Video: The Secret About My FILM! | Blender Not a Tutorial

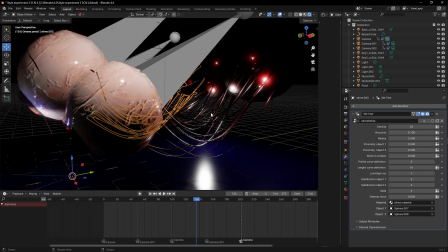(20:24)
So, like this one is a totally different thing the person intends people are going to use it for,
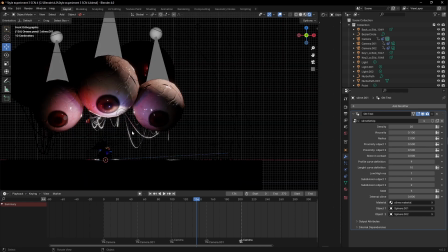(20:30)
but I just felt it's going to look dope in my in my short film, and
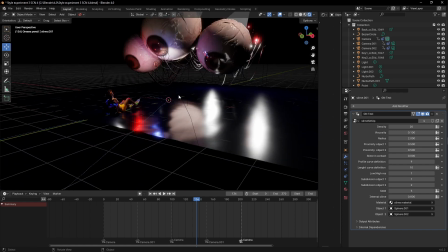(20:37)
so that's it for, I think, yeah.
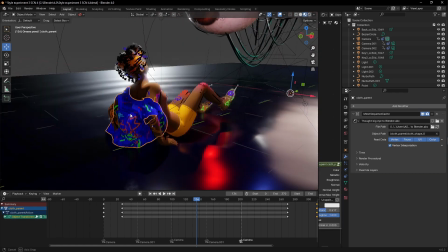(20:39)
And this scene, yeah, obviously, is shared too, is simulated, interacting with his body.
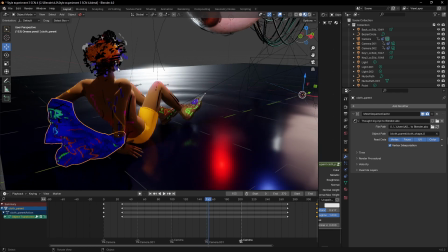(20:48)
His body is interacting with the water. So there are a lot of interactivity going on here, and I love it.
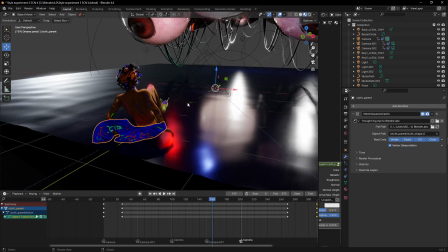(20:54)
I love it. So yeah, that's the what else should I want to do?
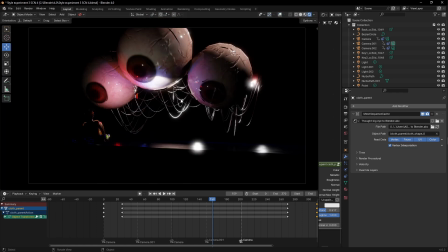(21:01)
Also, this thing doesn't have an AGI, so I wanted everything dark, so that's why everything is pitch black.
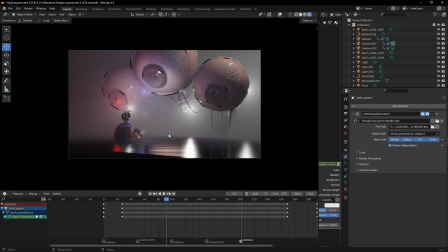(21:07)
And introducing the fog into the scene, actually, the eyes are at the back, he's at the front, so it gave us that separation in the scene.
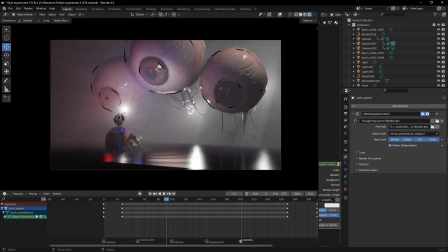(21:16)
I added some light. When you are adding fog to your scene, to sell that fog more, you need to add some light hidden somewhere, or it might just be right there in the camera.
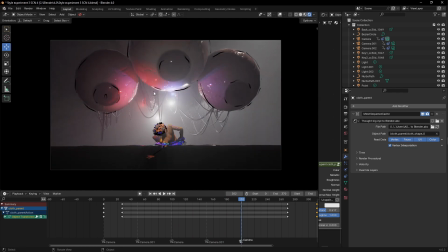(21:28)
So, and yeah, this part I added some bluish and red light here for the part it fell.
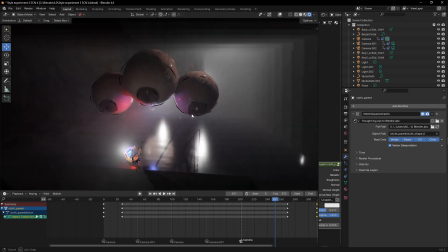(21:38)
So the trick, if you notice in this scene, I created
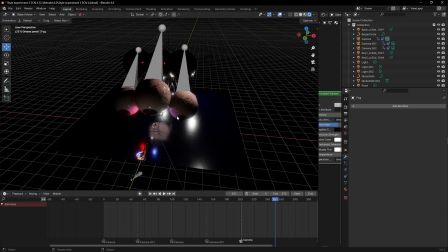(21:43)
the eyes and the guys are at the top of huge cube,
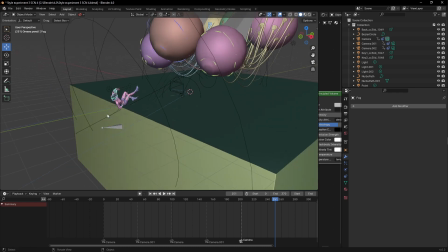(21:47)
so I wanted to make that feeling of him falling, so I created this side.
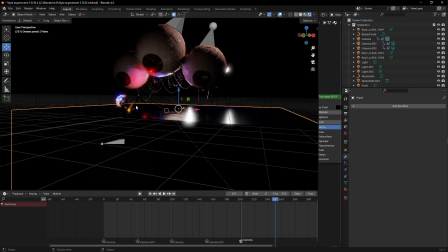(21:54)
This one is a dark stuff, and so you can tell he fell.
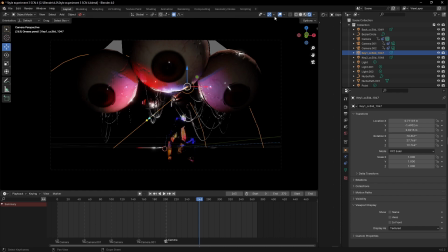(22:01)
I actually sewed that part like that. I made sure it's, yeah, you can tell.
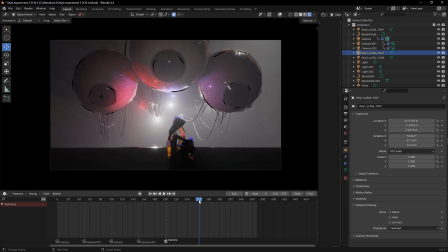(22:08)
So do you know what one thing that made this scene work out, and for you to actually tell he's falling, is because I added that fog.
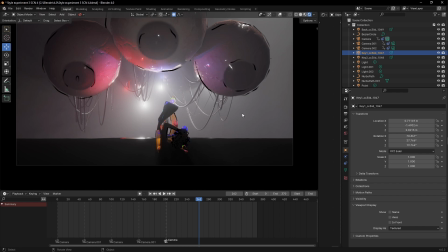(22:17)
Like I said, the fog separated the background and the foreground and the midground, because there's another thing here. So the midground are these eyes, I believe, and the guts behind them. He is the foreground, they are the midground.
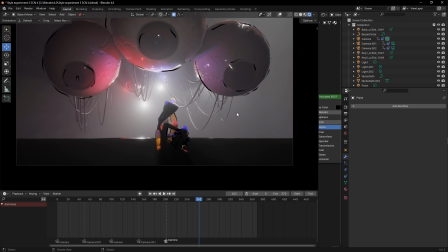(22:32)
The fog actually separated the element in the scene. That's why this him falling down here was perfect. It showed the idea for us that it's actually falling because of the cube I added there.
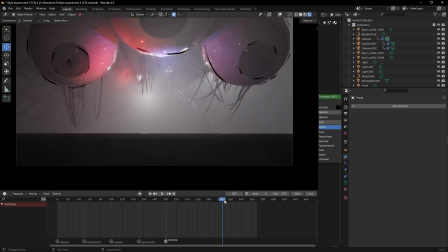(22:46)
Because I storyboarded it, so that is the best.
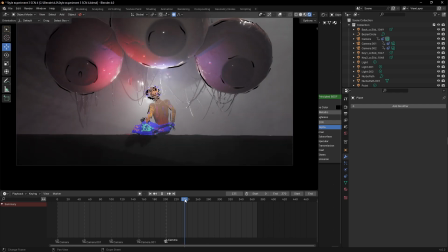(22:53)
I already know I had to include the cube in the mix.
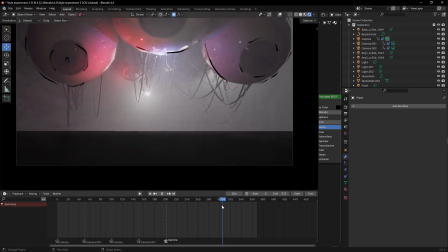(22:58)
Yeah. So the camera actually panned from here downwards.
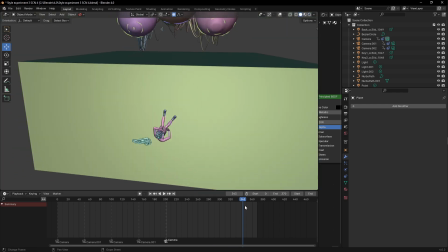(23:04)
Immediately it fell. Let me go to the, so you see. So so it fell and stopped here. Yeah. So, but because there's no light here, you can't see, but the camera actually panned.
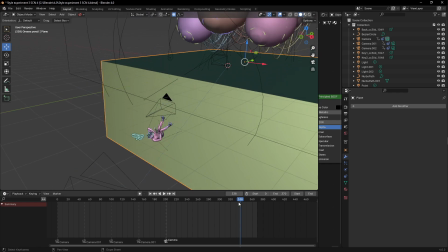(23:17)
Let me show you the camera. At the camera. So this is how the camera started like this. So came closer and panned down that way.
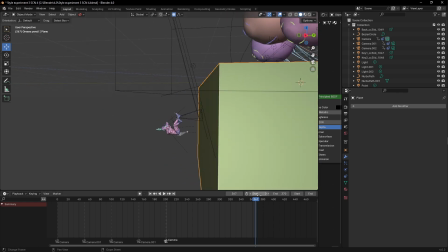(23:29)
See, let me go the side view so you see how I animated the camera.
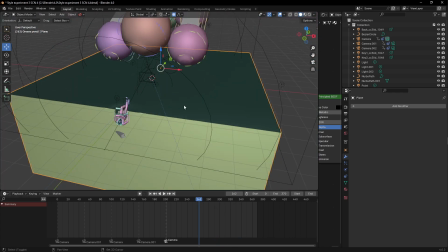(23:35)
So that is the way I animated the camera to give us that scene. And yeah, so I think that's that for the fourth scene.
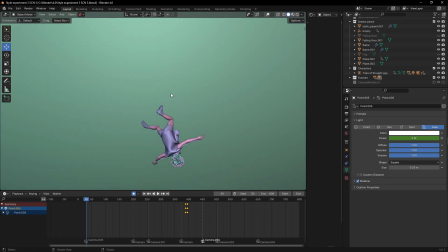(23:43)
The fifth scene is when he fell down and he started running.
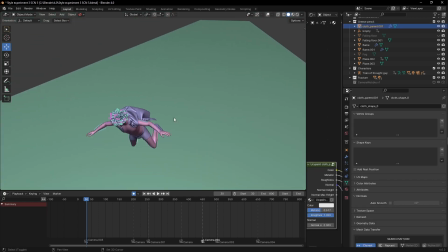(23:49)
Something was chasing him.
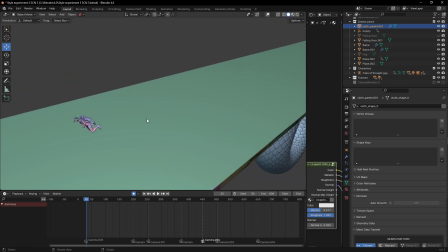(23:50)
So now this scene has a lot of trick to it, and if you in the actual film,
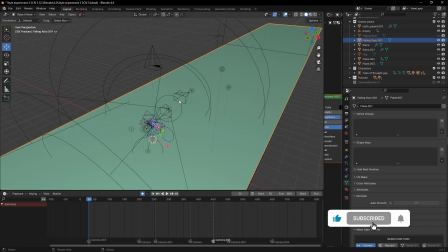(24:00)
there's a snake chasing him, and that snake, I should say that snake should be bigger than an anaconda,
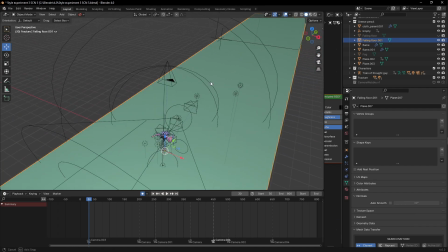(24:08)
and that snake was actually destroying the floor, chasing him seriously.
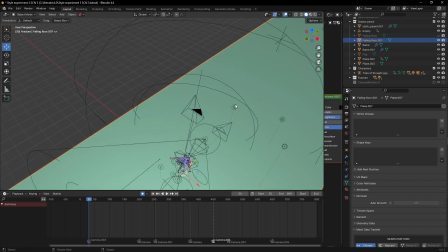(24:14)
So let me show you the trick. There's a lot went into this scene.
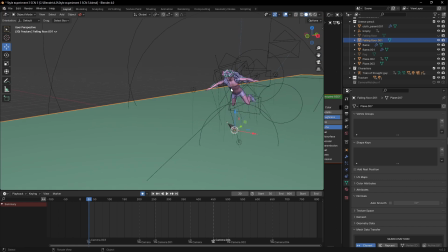(24:20)
Actually, I'm going to say this should be the third scene that I was tasking. It was fun. It wasn't that hard. I would say it was hard, but not that hard like the first scene.